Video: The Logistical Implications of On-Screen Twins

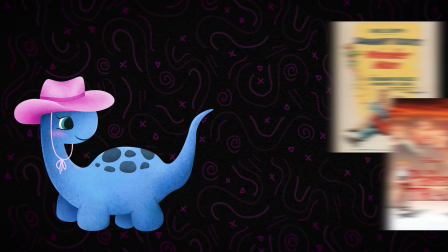241s
These films were obviously created way before 2 shots could be digitally compiled,
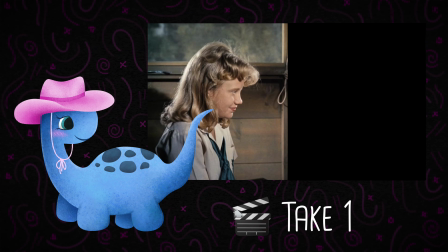244s
and so filmmakers would place a mask on the camera to conceal half the shot and then have the actor play each twin on either half of the frame.
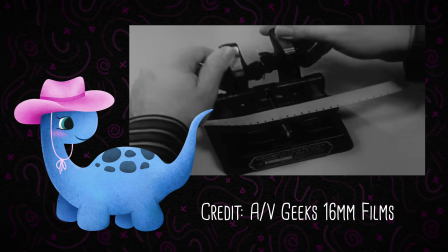251s
These 2 shots of film could then be spliced together to create the whole sequence.
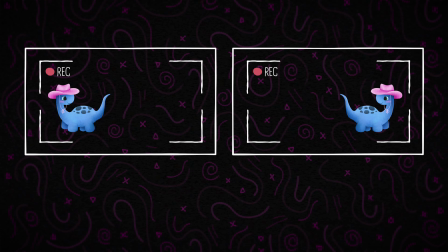255s
Now this was a finicky process to say the least, with everything needing to stay perfectly consistent between takes in order for the effect to be convincing.
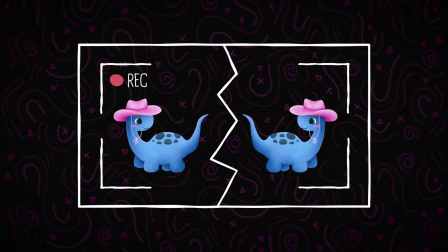262s
There'd also always be a seam between each half of the frame, which obviously nowadays would be a quick fix in the editing suite,
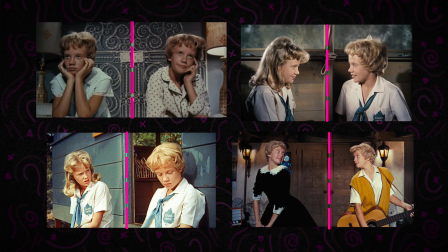268s
but back then filmmakers would use various background elements to kind of disguise this fragmented appearance.
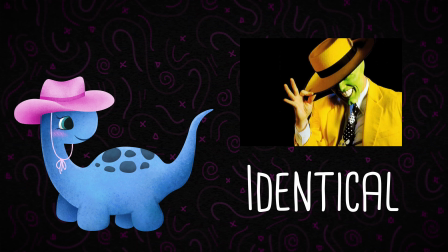273s
This need to mask each each half of the frame and keep everything in the shot identical, including where the camera was, meant that these early on-screen twins were confined to a lot of static,
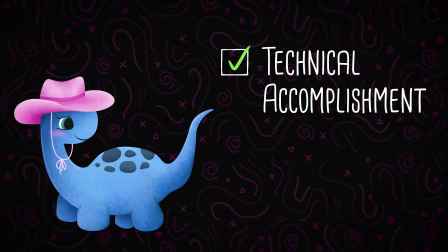282s
symmetrical shots, which, while a tremendous technical accomplishment for the time,
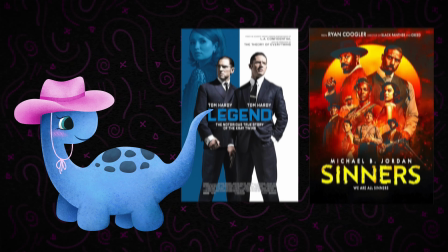286s
feels a little boring when placed next to modern twin-centric films such as Sinners and Legend.
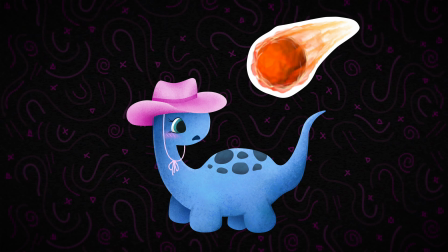291s
This stagnant feel would thankfully be a thing of the past upon the development of motion control cameras.
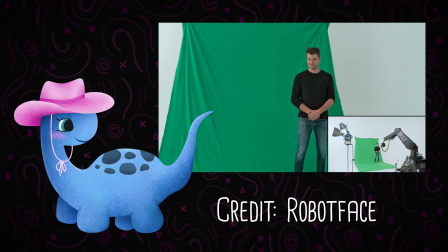297s
These cool little robot gadgets could memorize precise camera movements and repeat them to create identically framed shots.
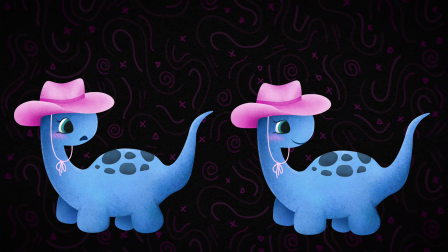303s
And to be clear, this technology is useful for way more than just creating twins. It can be involved in a whole range of VFX trickery.
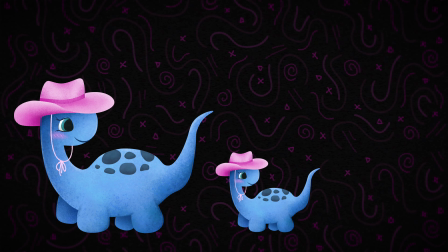310s
My personal favorite involves miniatures, because with motion control you can scale the camera movement to fit with differently sized models and therefore
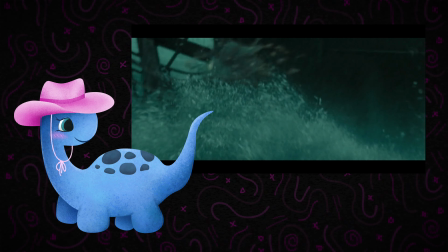316s
create the illusion of these giant sets that seamlessly lead into actor-sized frames.
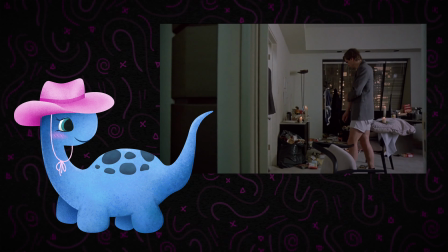321s
Anyways, back to twins. The advent of motion control cameras means they can do things like exist in tracking shots.
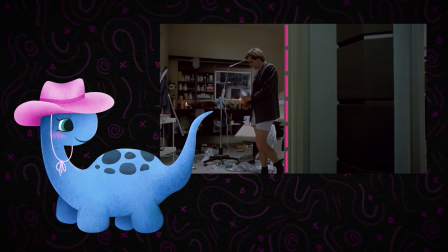327s
There's still this invisible line between each half of the split screen which the actor must avoid crossing,
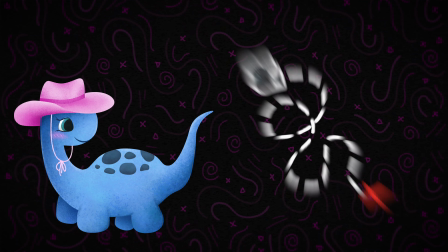331s
but because the camera can now follow a predetermined path, there's a lot more flexibility for creating dynamic and more visually interesting shots.
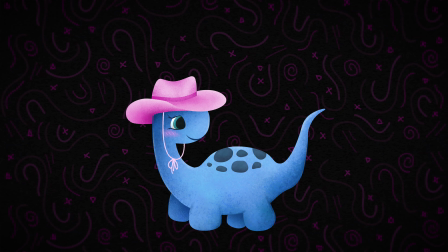338s
I think another technology that most people will be aware of is green screen. These are super useful for creating twins.
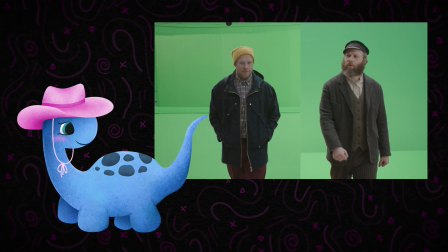343s
Having actors perform in front of a green screen means they can be cut out and inserted into a scene.
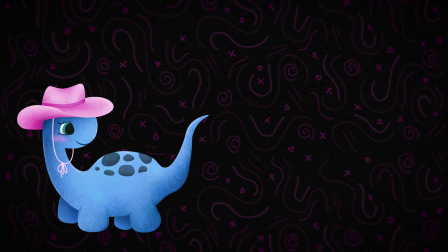348s
This also resolves the whole issue of actors crossing that invisible line because everything can be layered and compiled to make a harmonious shot. One of my favourite examples of this technique in action is in Harry Potter and the Deathly Hallows Part 1,
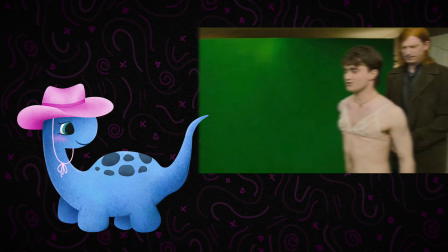359s
mainly because the behind the scenes footage of Daniel Radcliffe getting to impersonate 6 other characters just looks like a lot of fun. However, green screens are a magic bullet because they do still require a lot of precise measurements to ensure that any interaction between the twins appears natural.
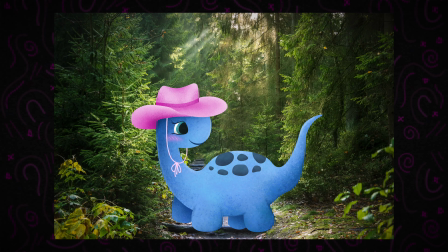373s
Also, they can kind of struggle when placing twins into outdoor settings because, you know, the outdoors is a lot of green.
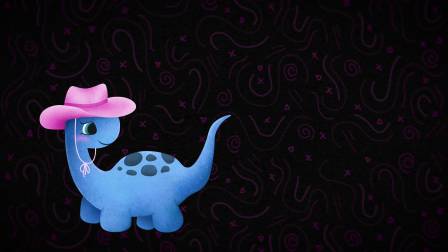378s
Also, I'm told. But on to more recent developments in the twin creation space, because we now have the ability to just straight up create people digitally.
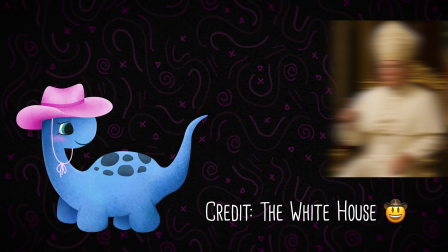386s
Unfortunately, that's sometimes achieved by AI deepfake slot,
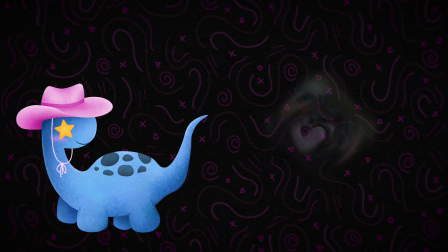390s
but it can also be done by talented VFX artists and super freaking cool Halo rigs, which I'll get onto in a second.
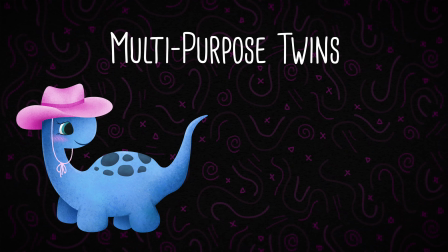397s
Digital twins are used for a lot more than just creating twins.
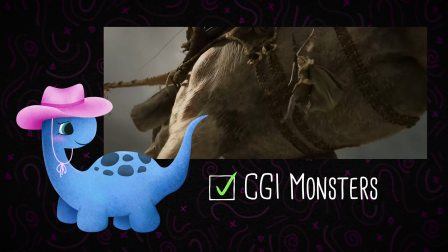400s
In fact, they're most commonly used in action sequences that either heavily feature CGI monsters or include stunts that are too dangerous for humans to perform.
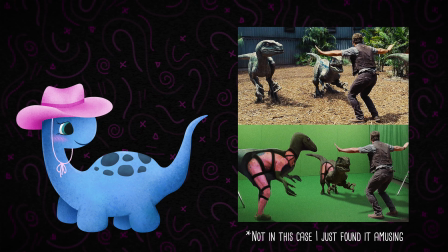407s
Sometimes a digital double is also used to conceal the presence of a stunt performer, and I'll get into that more in the next section.
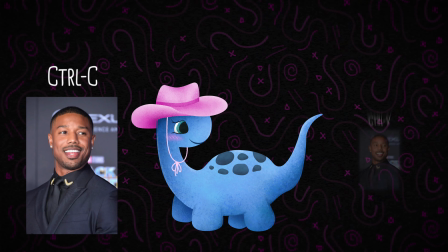413s
So, I know what you're thinking. Great, we can just create a digital copy of the actor to act alongside them and twin debacle solved.
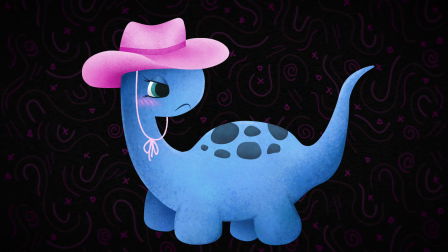420s
No, absolutely not.
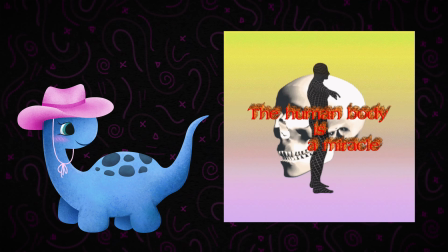422s
Digital humans are beyond expensive to create, and quite frankly, we are way too complicated from an anatomical perspective to replicate convincingly over a long period of time.
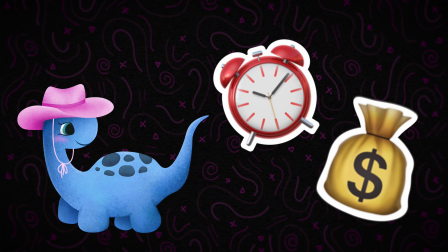431s
The sheer amount of time and money that would be needed to create a seamless,
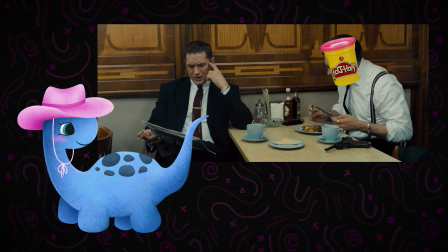435s
non-Play-Doh looking version of Tom Hardy and make it give an award-winning performance as one of the Grey Twins is just logistically unfathomable.
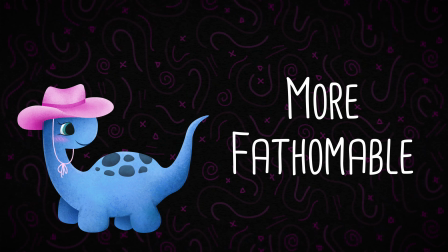442s
However, what is more fathomable is to employ a bit of that face swap action used to freak your nan out with,
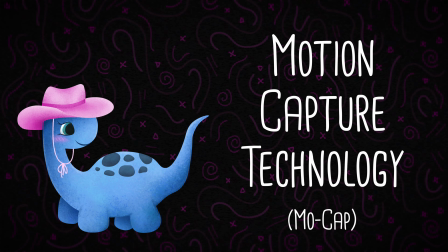448s
because through the power of motion capture technology, mocap for short, we have the ability to digitally render a person's face and stick it onto someone else.
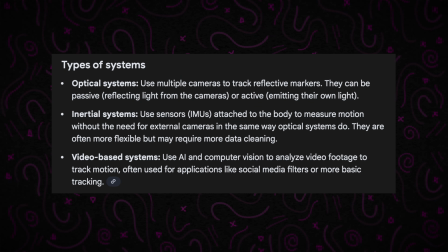456s
There are actually several different mocap systems, but the one most often used for capturing facial expressions is optical tracking.
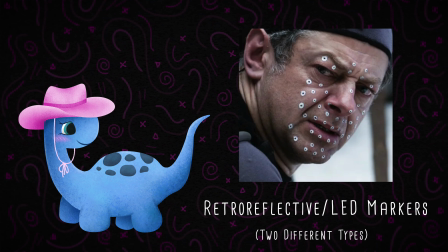462s
This involves placing a load of little dots, known as retroreflective or LED markers, all over the actor's face.
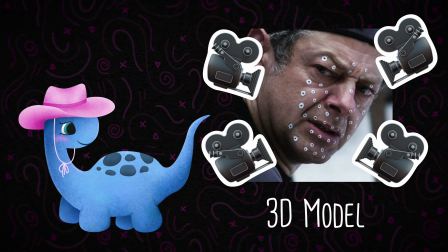468s
These markers are then captured by multiple cameras to build a 3D model of the actor's face, and the more cameras, the more accurate and efficient this process will be.
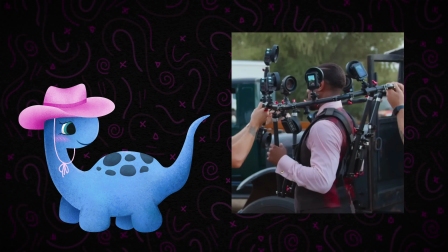475s
This is where that funky looking Halo rig from Sinners comes in. This thing is awesome.
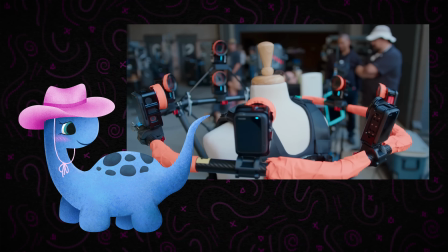480s
It incorporates 10 cameras onto a wearable carbon fiber rig that was then used to provide 360-degree footage of Michael B. Jordan's facial expressions.